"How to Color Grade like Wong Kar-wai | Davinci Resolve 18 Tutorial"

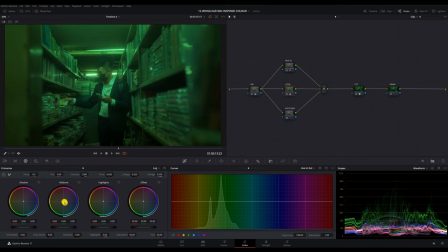and to correct the shadows i'm going to push some magenta into it
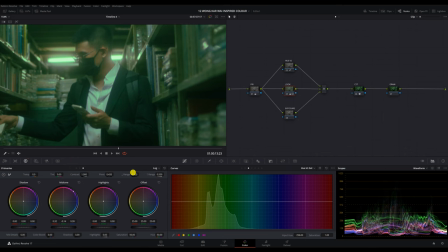then i'm going to move on to my lock wheels and correct the skin tones a little more using the mid tones i
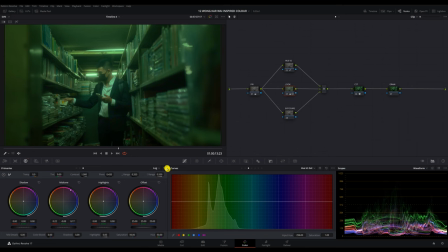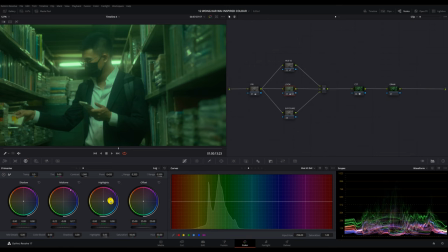also want to correct my highlights because it's looking a bit too green now so i push some magenta into the highlights you can just shift it around until the highlights look white.
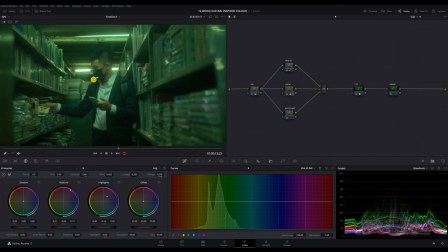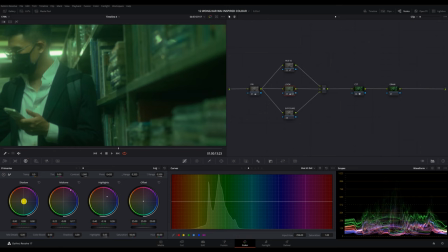It looks like the shadows are also a little too green for me so I'll just pull a little bit magenta into the shadows.
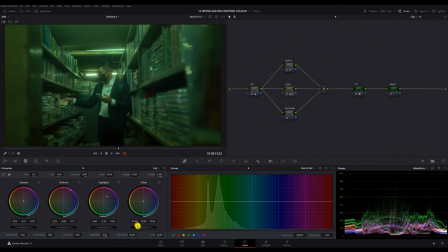I'm also going to drop the saturation so that the green doesn't pop up too much. Let's do 40.
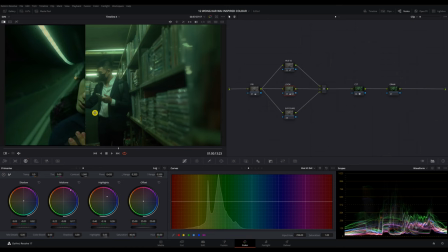I'm gonna put the reference side by side so that we can compare the look. Right now it's a bit too bright and that's where my exposure adjustment node comes in.
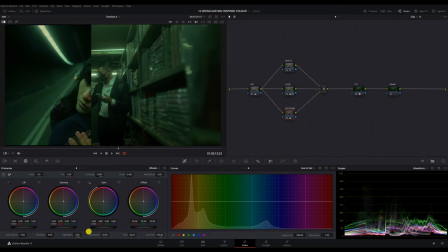I'm going to drop the gain and maybe also a little gamma. I'm going to go into my lock views and drop the shadow until it matches with my reference.
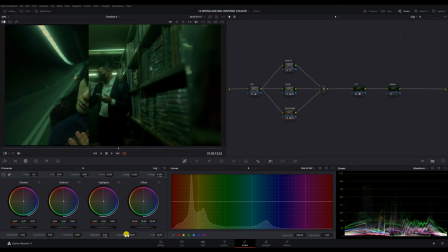And I'll do the same for the highlights. Here's the before and after of this node.
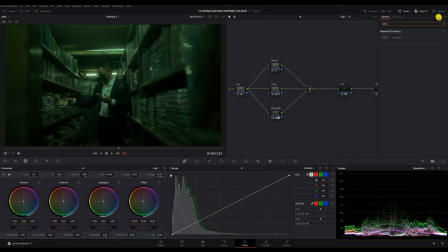For my final node, I'm going to add in some film grain to blend the colours together and also to make it look like it was shot on film. Hipsters yeah. You can toggle the grain only to see the grain itself.
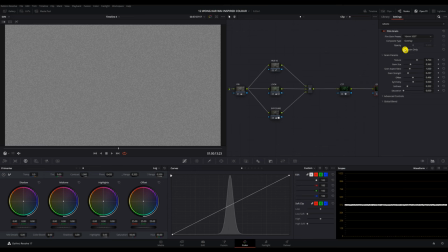I'm going to choose the 60mm, 500T for very rough and huge grain to really push that vintage look.
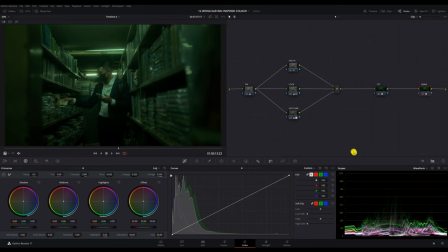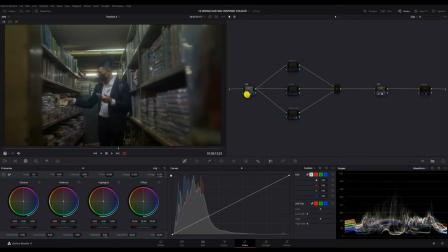So let's turn off all the nodes and quickly go through it one by one. We used a colour space transform to convert the footage to Rec709, colour corrected with the primaries, did a bit of adjustment to the skin with hues, added in the green tone on the look note,
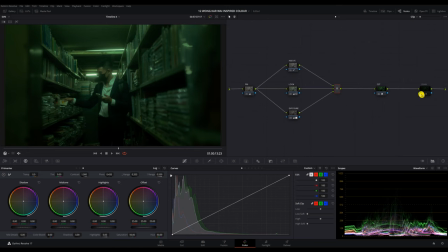dimmed down the exposure and added film grain to blend it all together.
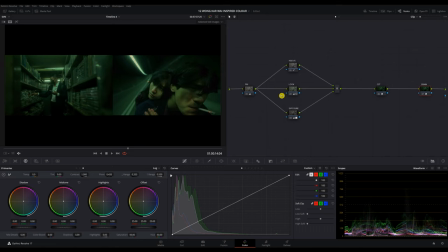So this is the grade side by side with the reference.
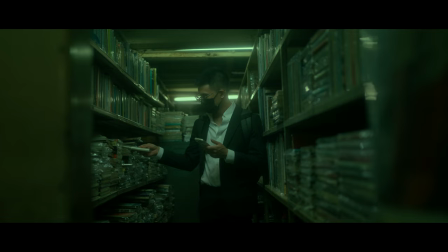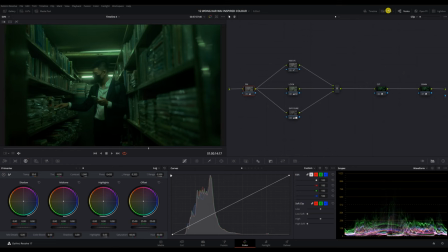I also did a version of this grade in the Batman 2022 Signature Orange, but I didn't want to make it the star of this tutorial because the scene itself is not really suitable for this orange monochromatic grade. Okay, besides that, I know some of you might be thinking that this grade is ruining the skin tones, and yes, that's true, but it's a creative decision. If the director wants to rescue the skin tones a little bit, it's definitely possible to do so on my 10-bit footage. So there are many other ways to do this grade depending on how you want the final look to turn out. Do try and explore all the tools in DaVinci Resolve so that you can be more specific on the look or feeling that you're trying to create. Overall I'm quite happy with this colour recreation to be honest.